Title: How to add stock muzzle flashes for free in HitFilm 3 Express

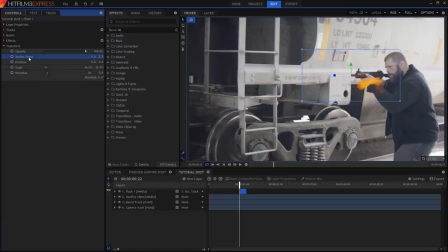(4:09)
The best way to do this is to adjust the anchor point. This tells HitFilm where the main layer control should be. At 0, 0 it's right in the centre of the layer. But if I increase the x, or horizontal, value, it shifts the layer to the left. The cool thing is that the scale works around this anchor point as well.
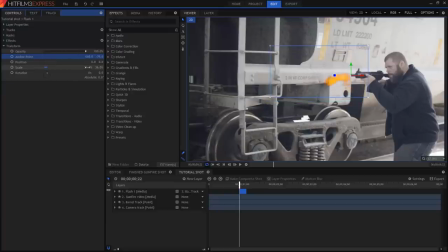(4:29)
So if I continue to tweak the scale now, you can see that it's changing size without moving away from the barrel. So essentially think of the anchor point is what links that layer to the frame of your video. So the size and look of a muzzle flash depends not just on the type of gun that's being used but also the type of film you're making,
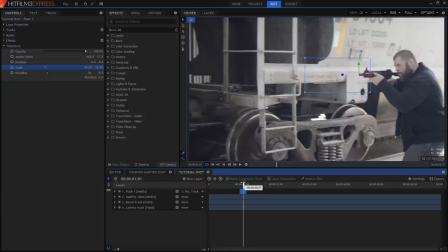(4:48)
because different styles of filmmaking have very different looks for their guns. But the main thing, it doesn't matter what kind of film you're making, it is very easy to overdo it.
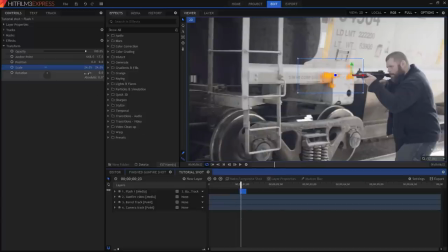(4:56)
And often going for a subtler look can be best. In this case I'm going to go for about 30%, which works pretty well for this shot.
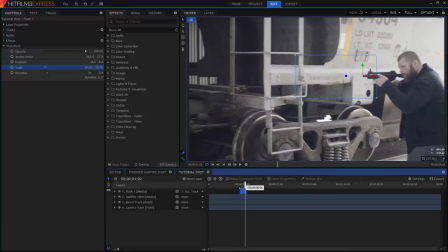(5:03)
We now have a cool muzzle flash, tracked onto the barrel and positioned correctly. But it still doesn't really look very good.
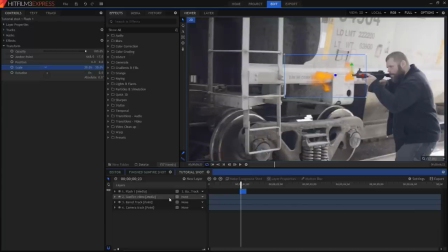(5:11)
Every layer in HitFilm has something called a blend mode. This determines how the layer is mixed with the layers below it. Currently the muzzle flash is set to normal, which means it's simply sitting on top of everything below it.
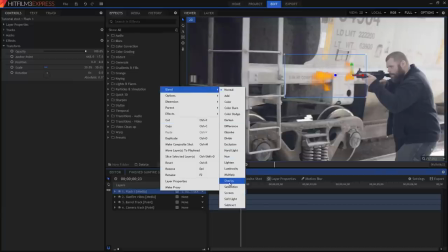(5:25)
If you open up the layers menu and go to blend, you'll find a big old list of options, and and each of these will produce a slightly different result. For the purposes of this tutorial and for using fire based stock in general, you want to check out the add and the screen blend modes.
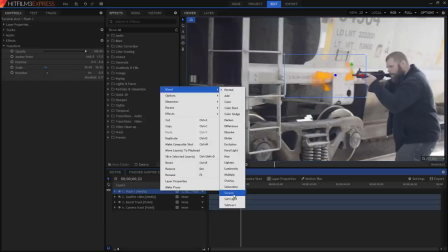(5:41)
These cause a general brightening of the area where the layer mixes with everything below it, because the layer's pixels are added on to the pixels from the background. Screen produces a subtler result, while add can very easily cause a blown out overexposed look. So this time round we're going to switch the layer to add.
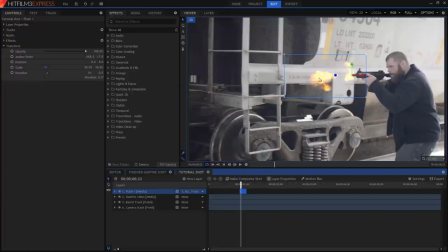(6:00)
Overexposure when it comes to something like a muzzle flash isn't necessarily a bad thing, because a big bright muzzle explosion is quite likely to blow out your camera. But what we currently have going on here is a little bit too much. The easiest way to counter this is to adjust the opacity of the entire layer.
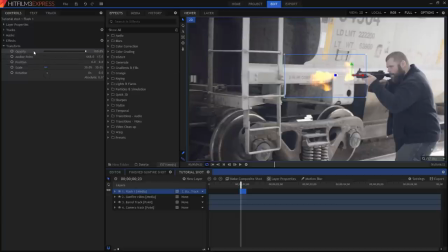(6:17)
So in the transform controls we're going to lower down the opacity to make the layer more transparent. You don't want to go too far? About 55% works for me. Now the side effect of using the Add or the Screen Blends is that the layer ends up looking semi-transparent.
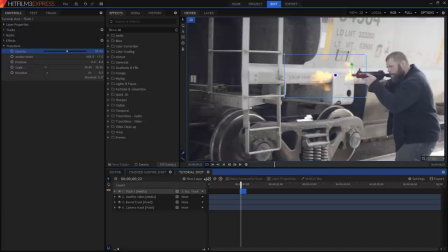(6:33)
This is just part of how they work. Sometimes this is completely fine, but really we want our muzzle flashes to have a bit more density, a bit more physicality.
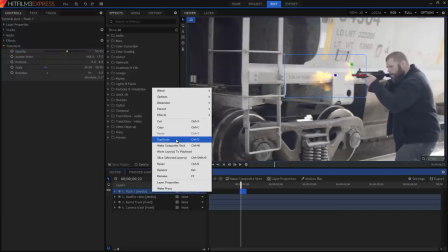(6:42)
We're going to choose Duplicate from the muzzle flashes layer menu. This creates a copy of the layer.
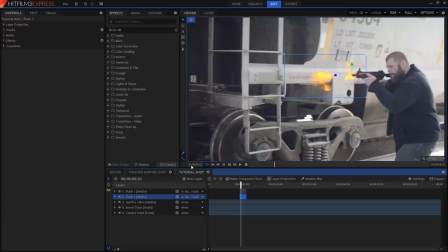(6:48)
Now we're to change the copy's blend mode back to normal and make sure it's the lower layer on the timeline. We'll use the opacity trick again to adjust the visibility of the duplicate. We want to take this down a bit lower still, to about 25%.
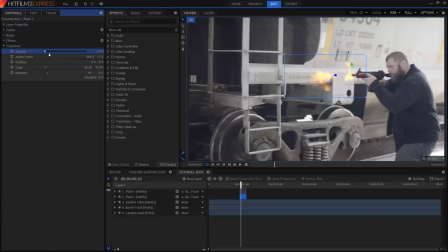(7:03)
You can see that what this is doing is bringing back some solid detail to the muzzle flash, while still retaining the generally intense add blended look. As you might have already figured out, a lot of this stuff is optional. You could just go with the basic add blended single layer, and for a lot of shots it would probably work.
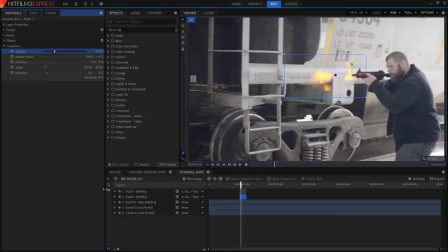(7:19)
But as you layer in this kind of detail, the shot's going to start to look better and better. Your general audience won't necessarily know exactly what you've done, but it will just feel right as they watch it. Quite often the best visual effects are ones you don't realise are there. Right, now let's add some smoke.
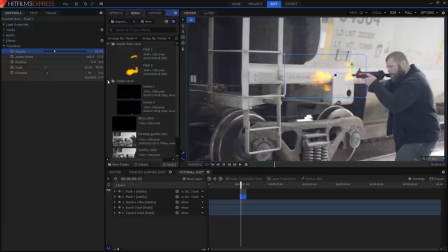(7:38)
Over in the media panel you'll find a smoke puff clip. clip. Drag that down onto the timeline.
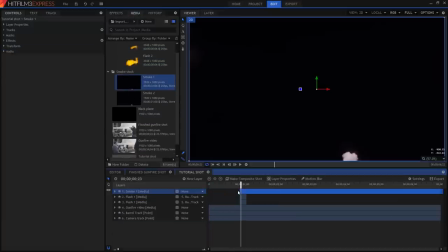(7:43)
The stock clip still has a black background. You'll find with stock that some of it will have been prepped for you already with built in transparency and some of it will be like this with a black background. Either way it's very easy to sort out. When you have a bit of stock footage with a black background like this, it's actually incredibly easy to deal with.
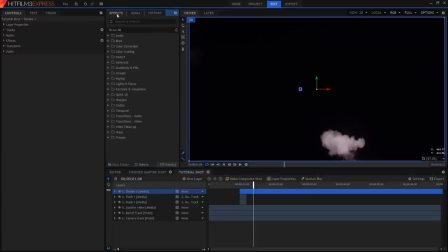(8:01)
All you need to use is an effect called demult. And if If you go up to the effects panel and just type that in, all you need to do is drag it from there onto the stock clip and it does everything for you.
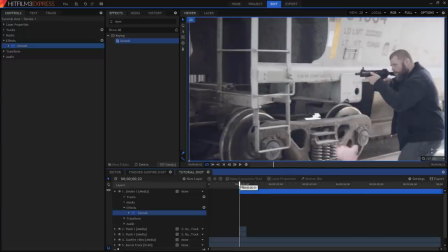(8:16)
The smoke needs to be tracked into the shot, just like the muzzle flash, but the thing is we can't link it to the barrel track because it just looks weird.
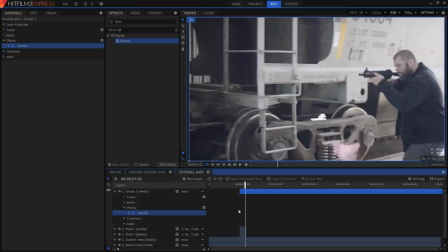(8:24)
Smoke shouldn't remain stuck on the front of the gun after it's been fired. So that's why there's this second track layer called camera track.
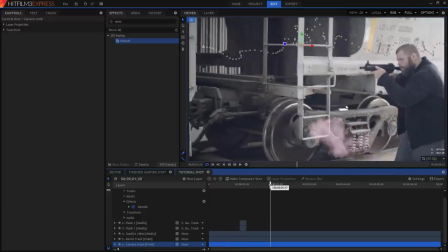(8:31)
What I've done here is tracked the movement of the background. This can be used in turn to link the smoke up to the camera movement. This makes it look like the smoke is in the scene and reacting to the camera.
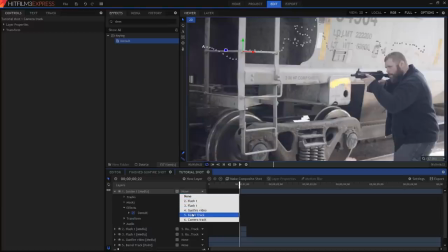(8:43)
Like before, in the parent list, simply set the smoke's parent to the camera track layer,
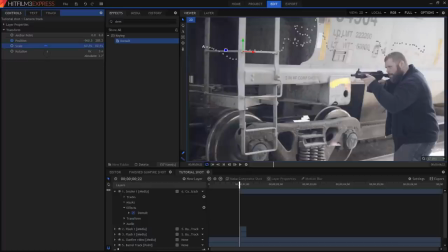(8:49)
and then use the smoke's transform controls to scale and position it to just in front of the gun barrel.
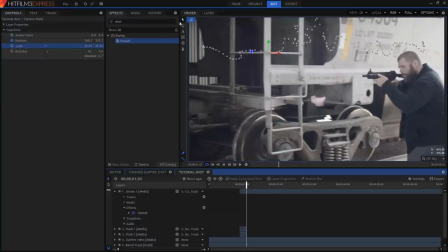(8:55)
This particular stock clip was shot with the smoke going up through the frame, and obviously we want it to come out to the side. side. This is really simple, all you have to do is rotate the clip. You can do this in the controls panel or in the viewer by dragging the little square tab.
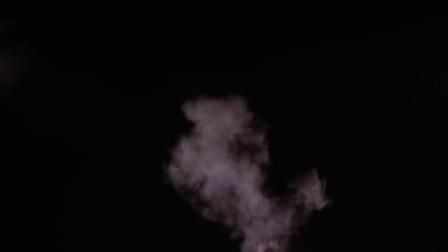(9:09)
Now this particular stock clip has a slightly reddish tint which we don't really want, we want it to just be standard grey smoke.
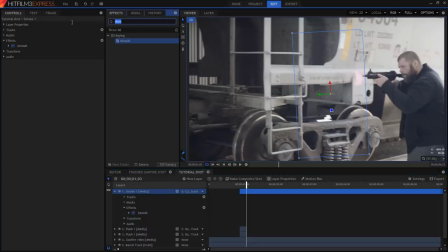(9:17)
To deal with that, it's also extremely simple. Up in the effects panel we're going to look for a hue, saturation and lightness effect. Drag that onto the smoke clip and then in the controls panel just drop saturation all the way down.
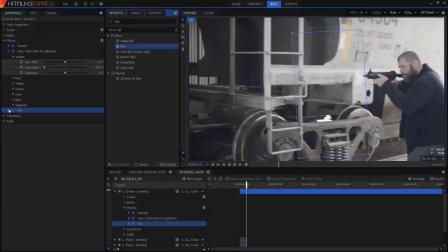(9:30)
I'm also going to go and get the blur effect from the effects library and drop it onto the smoke, making it a bit less distinct and softening its edges.
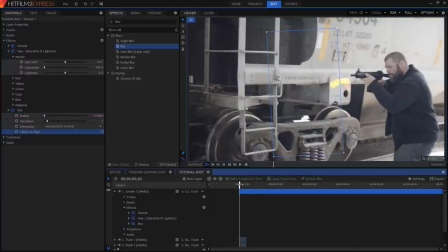(9:38)
Up in the controls panel I'll untick the clamp to edge option for the blur effect.
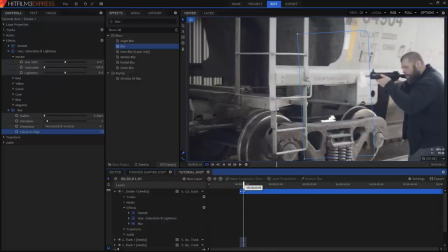(9:43)
This just lets it blur all the way out beyond the edge of the layer, which is what we want in this case.
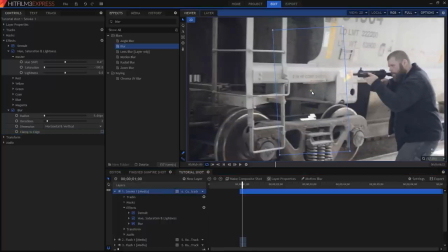(9:49)
Finally, I'm going to have the smoke fade out pretty quickly.
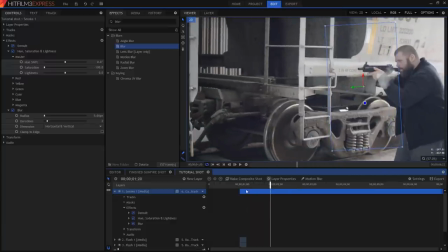(9:52)
So quite often stock clips won't be the length you want them to be, so you can fine tune them once you're using them on the timeline.
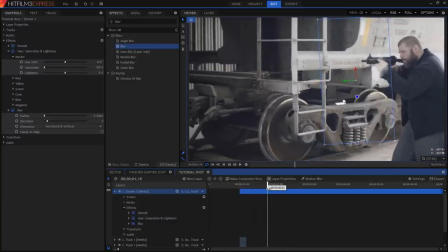(9:59)
The simplest way to do this is to keyframe the opacity. So keyframes are used to create animation.
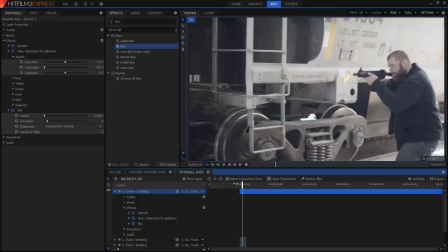(10:05)
By turning keyframes on, each time you change a setting, it's marked down on the timeline. That way if you have 100% opacity on frame 10,
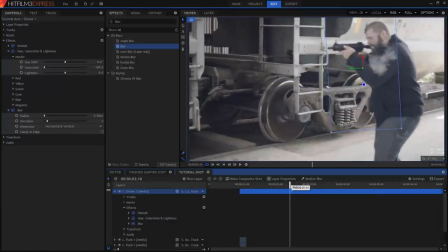(10:15)
and then you skip forward to frame 20 and change the opacity to 0%, that layer will then fade out between those two keyframes.
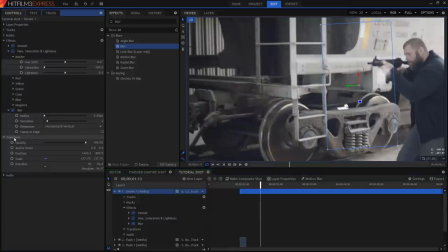(10:23)
With keyframes turned off, changing a setting changes it for the entire duration of the layer. If you want to add keyframes, you can click the little grey circle to the left of any setting.
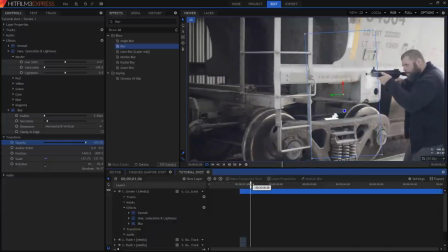(10:33)
I'm going to find the frame where I want the smoke to start disappearing, and turn on keyframing for the smoke layer's opacity.
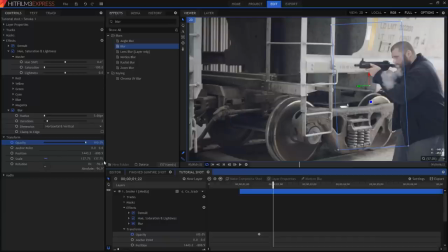(10:40)
I'll now move forward about 5 frames and then drop the opacity down to 0%.
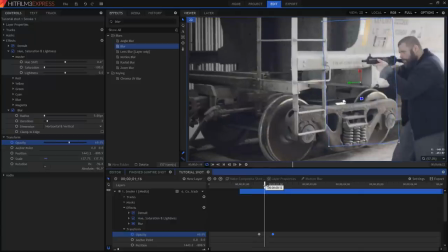(10:46)
HitFilm now automatically animates between those two keyframes, resulting in a gradual fading out.
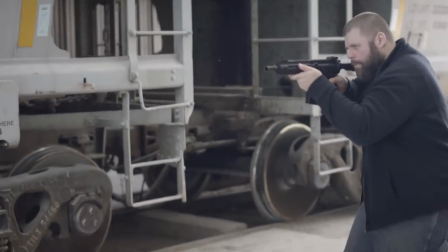(10:52)
The big thing missing now is some kind of illumination. The key to a lot of successful computer effects is having them interact somehow with the environment.
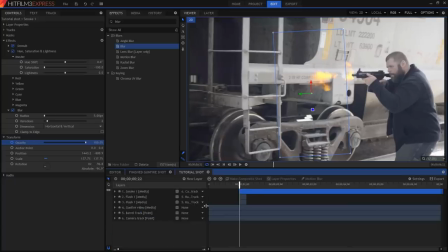(11:01)
In this case, it's about having the flash of the gun illuminate its surroundings as if it was really there. We're going to do this in two parts. First up, we'll create an intense flash right over the barrel. There are a million different ways to do this. I'm going to show you just one. So check out the new layer menu on the timeline.
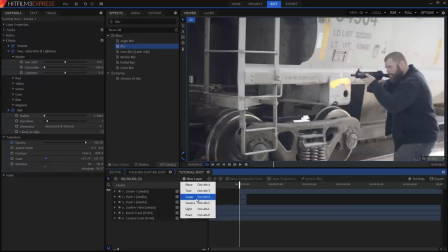(11:20)
This is used to generate layers directly inside HitFilm. What we want is a new Plane layer.
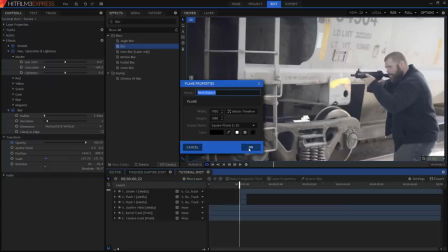(11:27)
Just stick with the default settings and you'll end up with a black rectangle at the same size as your frame.
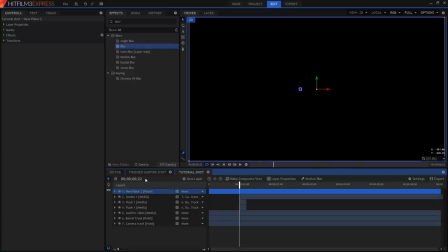(11:32)
This black plane can now be used as a host for any other effect. So up in the Effects panel we're going to search for the Radial Gradient effect, and then drop it down onto the plane.
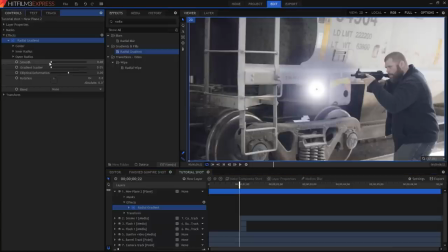(11:42)
Let's customise this thing up in the Controls panel. We're going to put the Smooth slider all the way up. That's a tip for life, not just HitFilm. The default radial gradient goes from white to blue, so let's change that to yellow and orange so that it matches our muzzle flash.
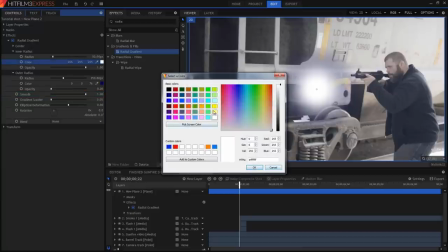(11:58)
You can set a colour manually, or you can drag the little colour picker icon to choose a colour directly from somewhere on your screen,
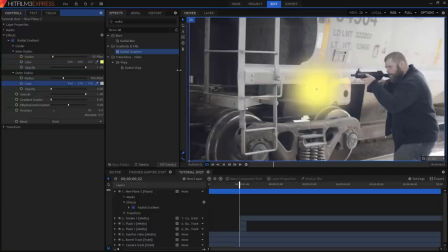(12:04)
for example from the muzzle flash we've already created in our video. In the centre group you'll find the position property. You can also choose a layer, so we're going to pick the barrel track. back. The inner radius I'll drop down to zero, so that there isn't a big solid core,
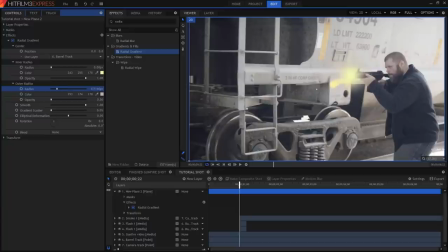(12:21)
and the outer radius I'll drop down as well until I get something that covers the immediate area around the barrel.